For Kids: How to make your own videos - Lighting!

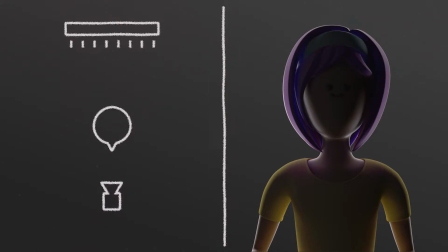It's used to create mystery, and also it's often used to create suspense, which is why it's a preferred lighting for horror movies, for that scene when you're about to be scared by the character. In these cases, we tend to use hard light instead of soft because here we do need to create a sense of unnatural features and displeasure.
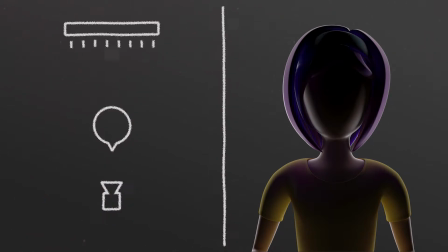So again, this might not be the best fit for our purposes, but it doesn't mean it's bad lighting.
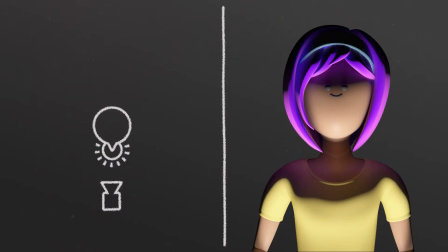Our next light is closely related to the one we've just seen, in fact. You might have noticed that I used this light to aid with the eerie aesthetic of the horror scene, specifically during the lightning flashes. I'm talking about the classic ghost story around the campfire lighting. That is, when we get the light source under us, and generally we want it to be a hard light too,
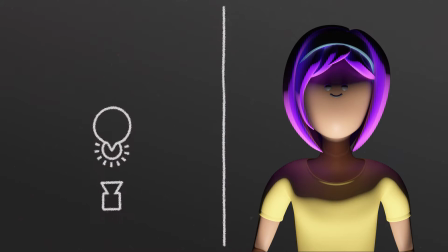to get all the contrast of the light and shadow that somewhat deforms the features of our face. This light is very unusual. It doesn't often happen unless one purposefully looks for this aesthetic.
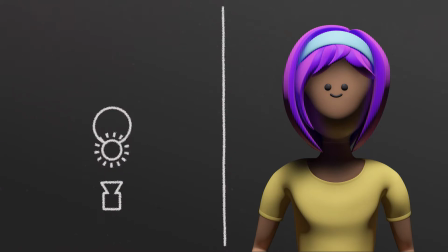Our final quote-unquote bad lighting technique is basically the opposite of the previous one, the top or vertical light. This is unfortunately one of the most usual ones in terms of light being used incorrectly or without much thought behind it. Be it because we're recording video outside under direct sunlight,
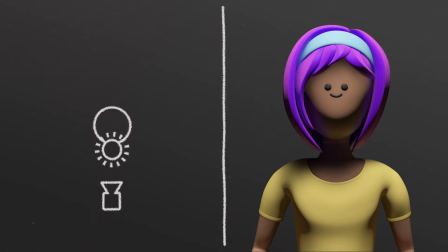or because we find ourselves in a dark room and look for the first ceiling light to stand stand under, this is a go-to light for most people. In most cases, it looks really bad. It's non-flattering hard light with dark shadows.
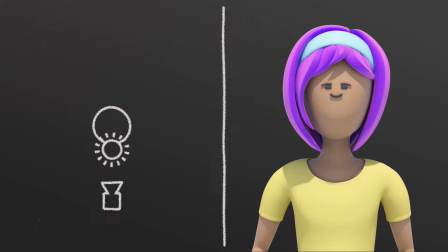Sometimes it makes you look tired. Sometimes, especially when you're outdoors and it's midday, it forces you to squint your eyes and wrinkle your face.
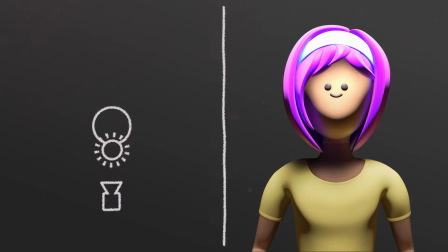In most cases, because it tends to be direct hard light, what you tend to also get is a completely overexposed forehead and nose.
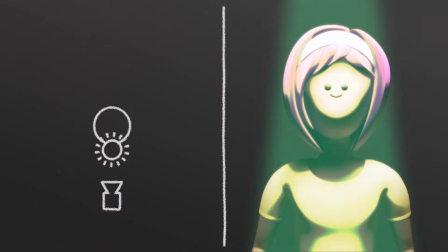So unless your scene involves a UFO shining its beam down on your subject, the only way to make this kind of lighting work is through diffusion.
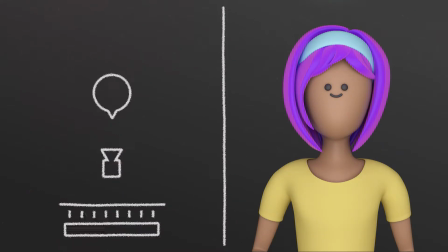Okay, so we've seen 5 lights up to now: front, side, back, bottom, and top.
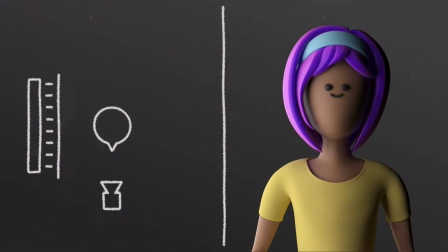A happy medium between the front and side lights would be a good idea for a key light.
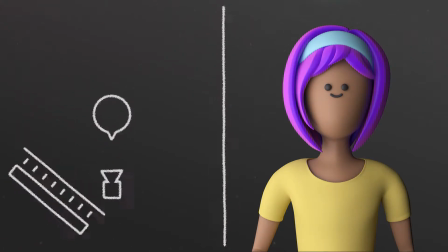Let's place our key light at a more or less 45-degree angle from our subject, like this, and make sure it's casting on our subject in a soft, even way, be it through some kind of diffuser, by bouncing the light, or because the light source itself is diffused. So now we have an interesting key light. We don't have flat 2D features. We have some shadow,
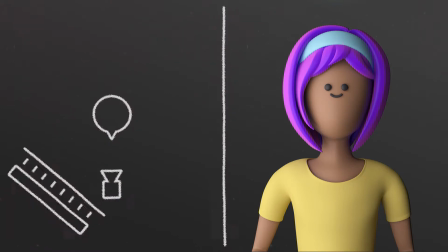we have enough variance so that the 3D quality of real life is represented without going too over the top and accentuating every nook and cranny of your subject's face. The key to getting a good main light is in fact displacing the light so that it A, clearly displays the subject's face, but B, doesn't cast directly on it from the direction of the camera,
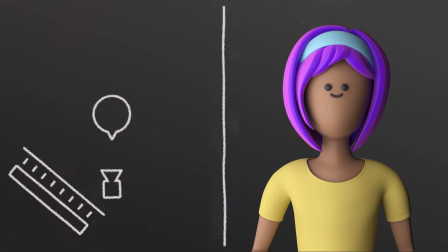as that would flatten the features and subtract interest. So really, you can play with that. It doesn't have to be a light displaced horizontally, it could be displaced vertically. In other words, the happy medium could be found between the front light and the top light. If we add just 2 more lights to our setup, we can actually obtain really pro-looking results.
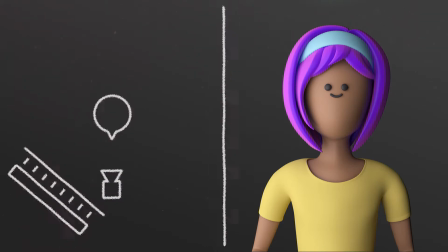So we have our key light at 45 degrees from our subject, and that looks interesting, but perhaps a bit darker on the shadowy side. If our shot is dramatic, maybe this moodier look would work, but generally speaking, we would like to bring up the light just a bit on the side of the face opposite from where the key light is coming.
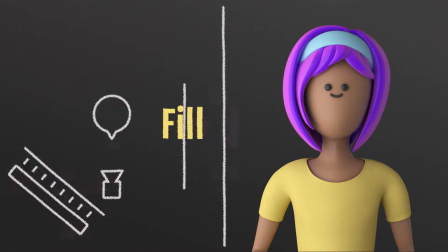For this, we will use a fill light. It's called a fill light because it aims to fill up those shadows and give us back some detail. We could use another light source, one that's less luminant and also diffused, but a great way of achieving this without needing another light is actually by bouncing the light that's already coming from our key light.
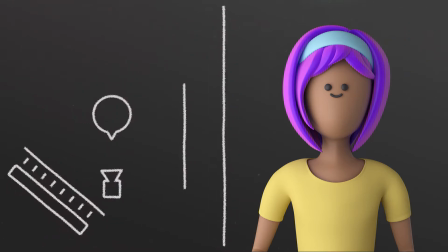So what you do is add a white surface on the opposite side so that it catches the light from the key light. Now we're fulfilling 2 of our main things we wanted. A, we're making sure the face is clearly visible, and B, we're doing it in a way that's interesting and not flat. And again, this is where we could stop, but the 3-point Hollywood lighting has one more recommendation.
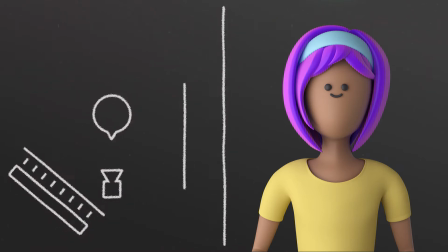In order to make the subject really pop out from the background, we can use our trusty friend, the backlight. Notice how when mixed with a nice lighting that clearly shows your subject's face, the backlight actually seems to draw a border on our character, defining it a bit better against the background.
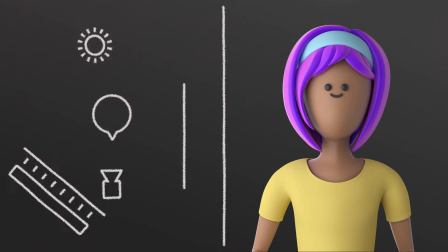In fact, here we just have a generic black background, but when placed in front of an actual, real-life background,
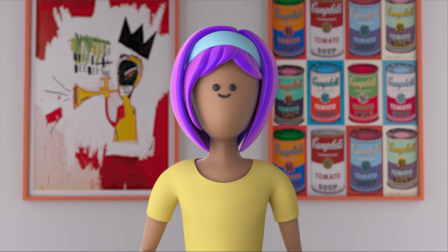notice that this backlight is really quite effective at popping our subject out of the background. This is 3-point lighting, or the classic Hollywood lighting.